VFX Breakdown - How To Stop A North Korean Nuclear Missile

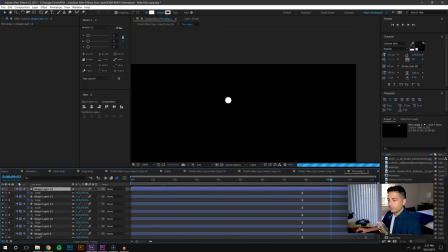It's basically a bunch of spheres that are scaling from full scale down to zero but let me reduce the quality here but it has an echo attached which which gives them a tail to them so in a
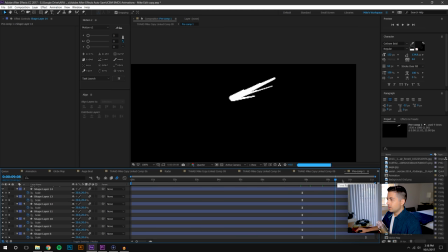tutorial on the channel we covered echoes but um i think for this example it worked
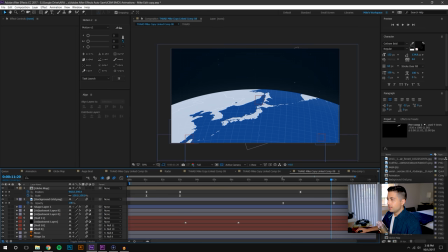absolutely perfectly especially when you set the the mode to add because let's see if I can't find the animation can't seem to find it now but with the smoking effect I think it looked really
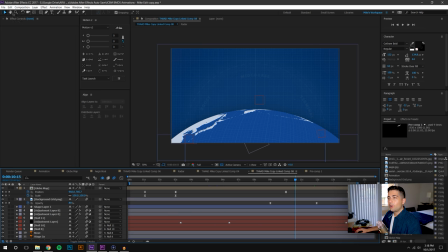cool so I'm just gonna show you how I did the missile launch so I'm just gonna create
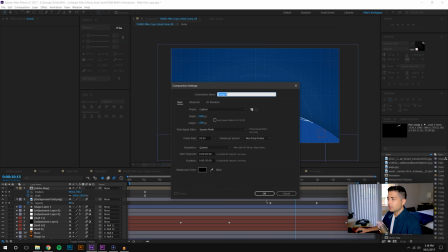a new composition here comp 8 is fine
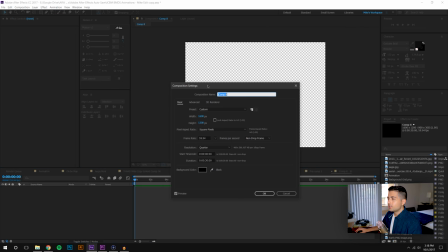let's see what was the composition setting 1600 by 1200 that was fine
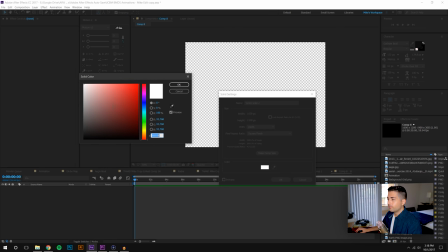i'm just going to create a new solid layer make it black i'm just going to show you how easy
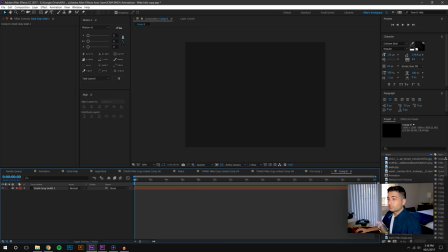it was to do so first thing i did was i created a path so let's say a path looking like that um i did want it to look like the missile was kind of launching straight up and then kind
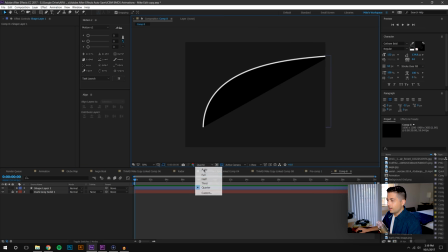of curving so this the color of this shape doesn't really matter because I'm just going to be using its path information and then I make it made the same path a similar path with an intersecting line so
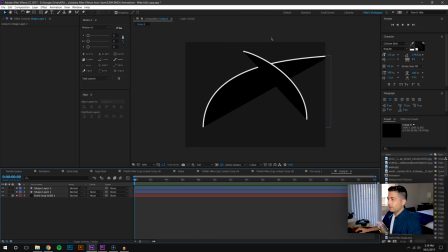that way that's the interceptor and again the information doesn't really matter whether it's black or white that's not of my concern right now what is my concern here is the contents in here which I can gather this path information by opening these
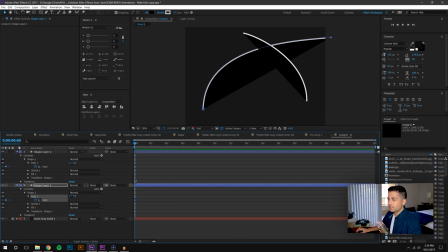up and setting keyframes for the path so that's how I use that's how I how I gain path information but your mileage may vary so for the
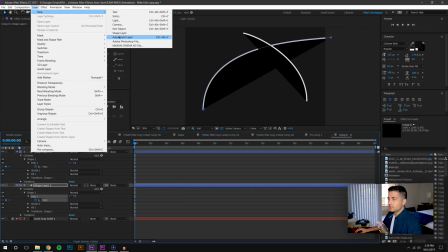missiles themselves it's just a simple lens flare but I just made them really small
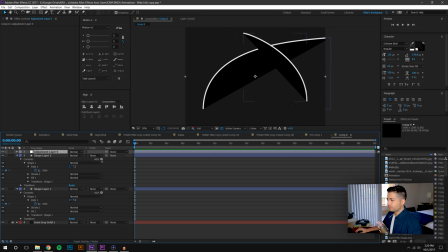so I created a an adjustment layer and in the effects and presets I just searched for lens flare and
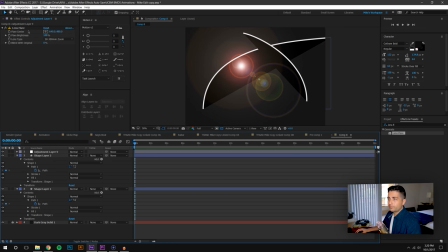I added that to the adjustment layer and you can see here that you know sure you could kind of already tell how this is going to look but what's great about this is it does it creates already all of these lens flare effects which really really add to the overall effect when you
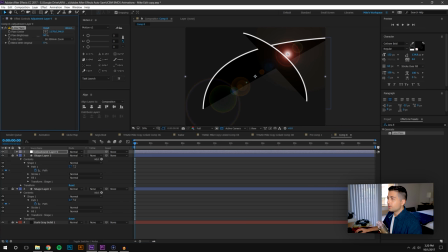scale this down or when you scale the brightness down you can see you lose a little bit of it but it looks much more like the the end of a missile and then on
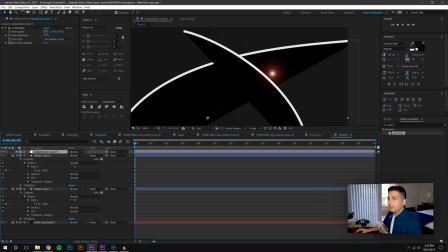the brightness I just added a quick little effect here called wiggle and I don't remember the exact ones I
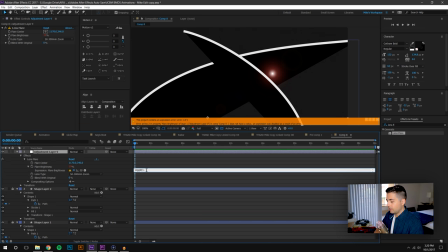used I think I use maybe take
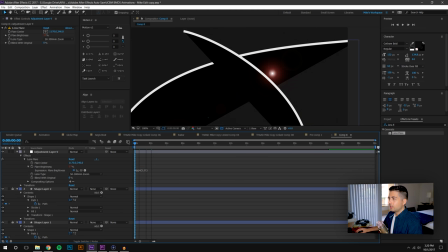a look at that I think that's a little bit much but basically this allows it to wiggle the brightness amount that might be too little. I can even open up the other one and kind of see what we were at.
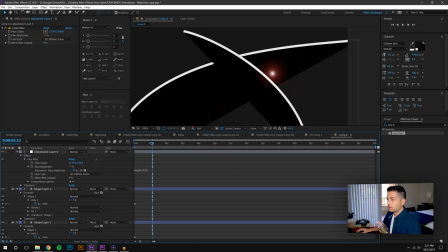So that's obviously too much. Let me just open up that other composition and just copy exactly what we used.
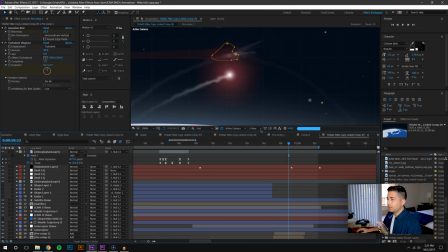Be this one here. I think it is.
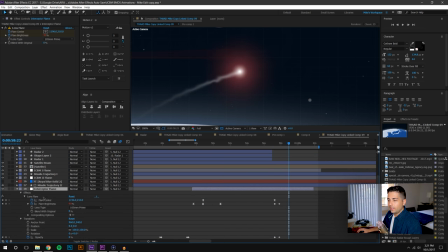So the flame has a wiggle on the brightness.
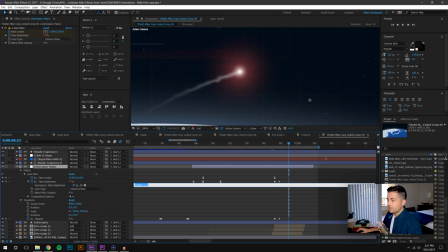It was 10 comma three.
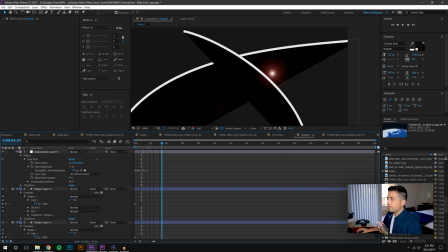So coming through here just gonna do that and let's take a look at what that looks like and